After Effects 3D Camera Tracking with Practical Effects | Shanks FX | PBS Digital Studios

Hey guys, Joey Shanks here once again, and this week's episode is going to deal with 3D camera tracking and blending in
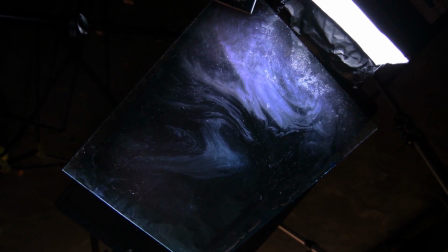(0:17)
practical in-camera effects footage with 3D tracking data.
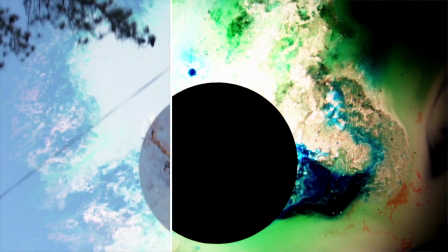(0:22)
Now, I don't have that much experience with camera tracking, let alone 3D tracking, but I decided to give it a go and give it
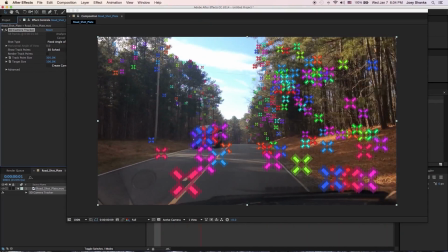(0:31)
a shot, and the After Effects 3D camera tracker is really quite amazing on how accurate your tracking points can be. The one thing to take into account is it's imperative that you get the right kind of footage to create these 3D tracking moves. Pans, simple tilts aren't going to really produce the greatest results. You're going to need to be going forward, going back, making nice turns as you're moving to really use that 3D depth that these points are going to take out. So let's open up some project files and I'll show you some footage I shot, and I'll show you how I blended some cloud tank footage shots into these in-camera plates that I shot driving around in my car.
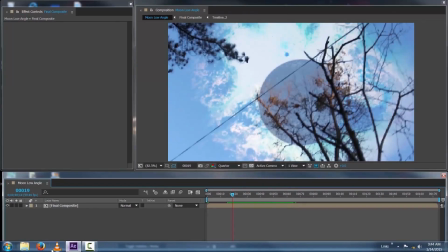(1:17)
So let's get into that. Now let me pull up my final composite that I did.
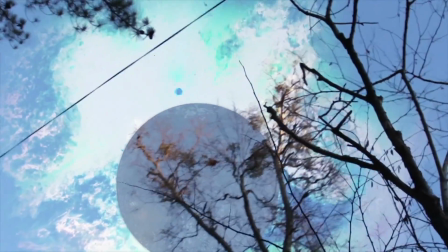(1:22)
This is me just outside, and I shot it at 60 frames a second and then converted it back down to 24, so that's why it's a little slower but also smoother.
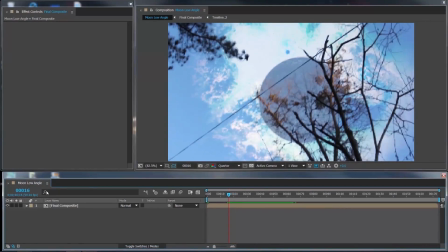(1:31)
So let's kind of go through this and show you how I accomplished it.
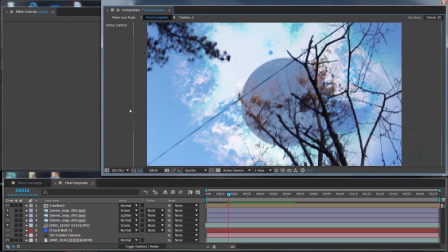(1:35)
Now, for those of you who don't know that much about 3D camera tracking, I'm going to provide a couple links for you guys to check out. So if this is a little bit over your head, click on a couple of links I provide in the video info to kind of get caught up on a little bit more in depth on what 3D camera tracking is.
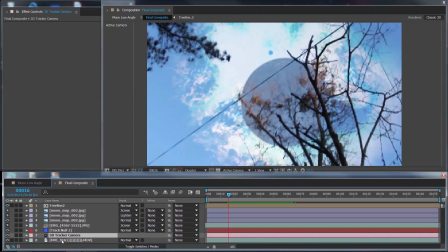(1:53)
So here is my project, and let me just show you now that is the shot I shot outside my house,
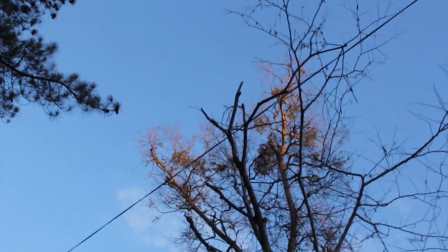(2:01)
just walking, pointing up, looking at the trees.
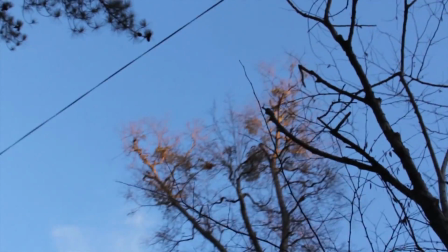(2:05)
Nothing too crazy, but I find, and from what I've seen, handheld stuff really works great for 3D camera tracking.
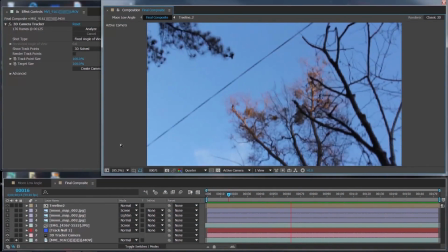(2:12)
I think it helps sell the effect a lot more, and it just gives it that extra element of reality,
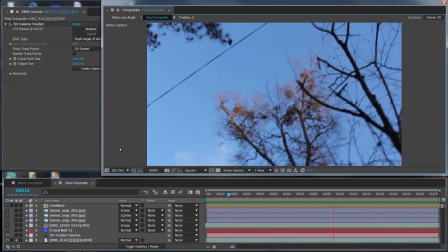(2:19)
of kind of a found footage feel that makes the visual effect really blend in with the world you're actually filming.
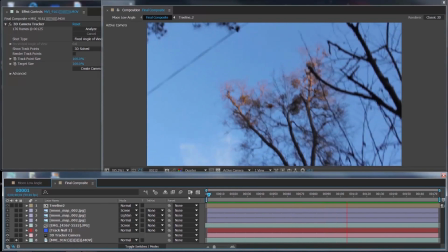(2:27)
So I just simply shot this at 60 frames a second, and I figured shooting at a higher frame rate will give you more frames,
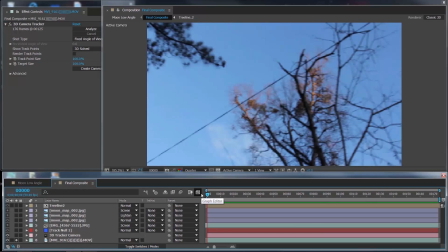(2:34)
and your moves with being handheld will be smoother when playback at 24 frames a second. But that's going to make your computer work extra hard when you're doing all this stuff in After Effects. So there's kind of a give and take relationship between that.
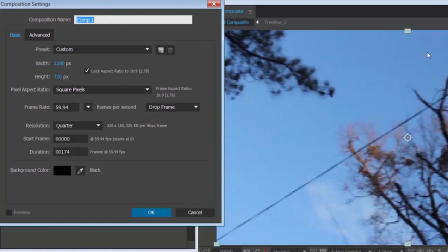(2:46)
So let's just go over this from the beginning. Make a new composition. We'll call this Moon in Sky.
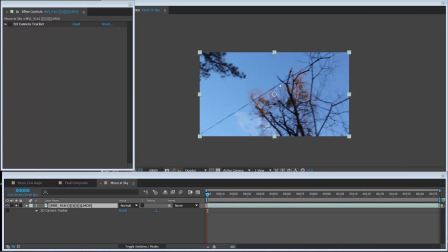(2:57)
And we're going to use the 3D camera tracker. And what you want to do is go to Animation and go to Track Camera.
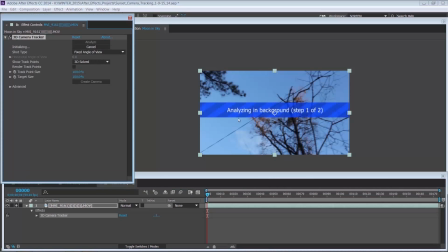(3:05)
There we go. You're going to see it says Analyzing Background.
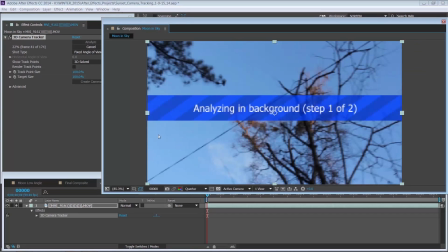(3:09)
Now sometimes this will take, a minute, 2 minutes, just depends.
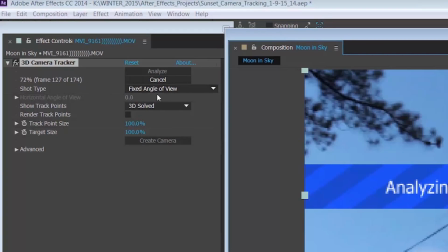(3:14)
And if you can see over here, there's a few different options you can use, but the default settings usually work the best.
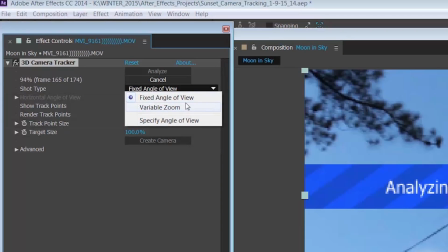(3:20)
But you can change it to a variable zoom if you have some zooms in your shot.
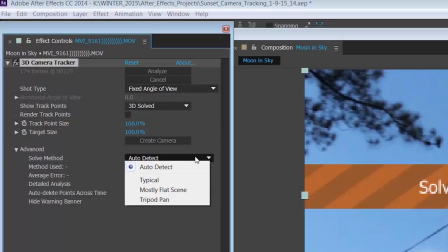(3:25)
And you can even open up this advanced area to detect if it's kind of like a nice simple shot with a landscape scene,
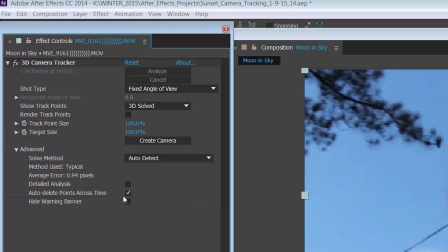(3:34)
or if you're just doing a simple tripod pan or tilt. So you could do some settings, but I kept it pretty simple for this and kept it on the default settings.
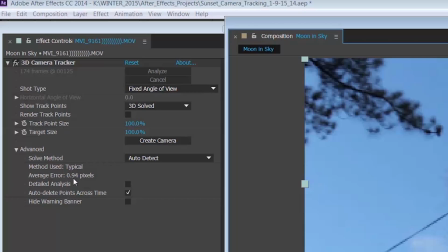(3:42)
And also you want to see what your average air is, and mine's 0.94 pixels. And from what I've seen online, if it's under 1.5 for your average air, then you're going to be okay for the most part. So I'm at 0.9, so that'll work. So we're going to highlight it, the 3D camera tracker in our effects here.
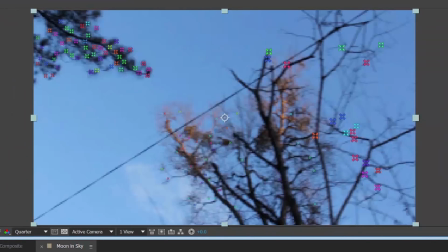(4:01)
And you see we have these nice little tracking points.
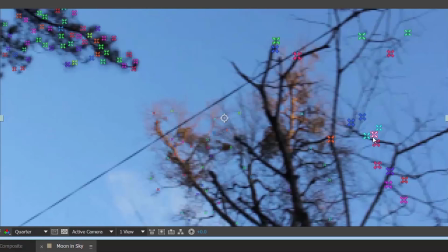(4:07)
And if we go around, it kind of makes this little target pattern.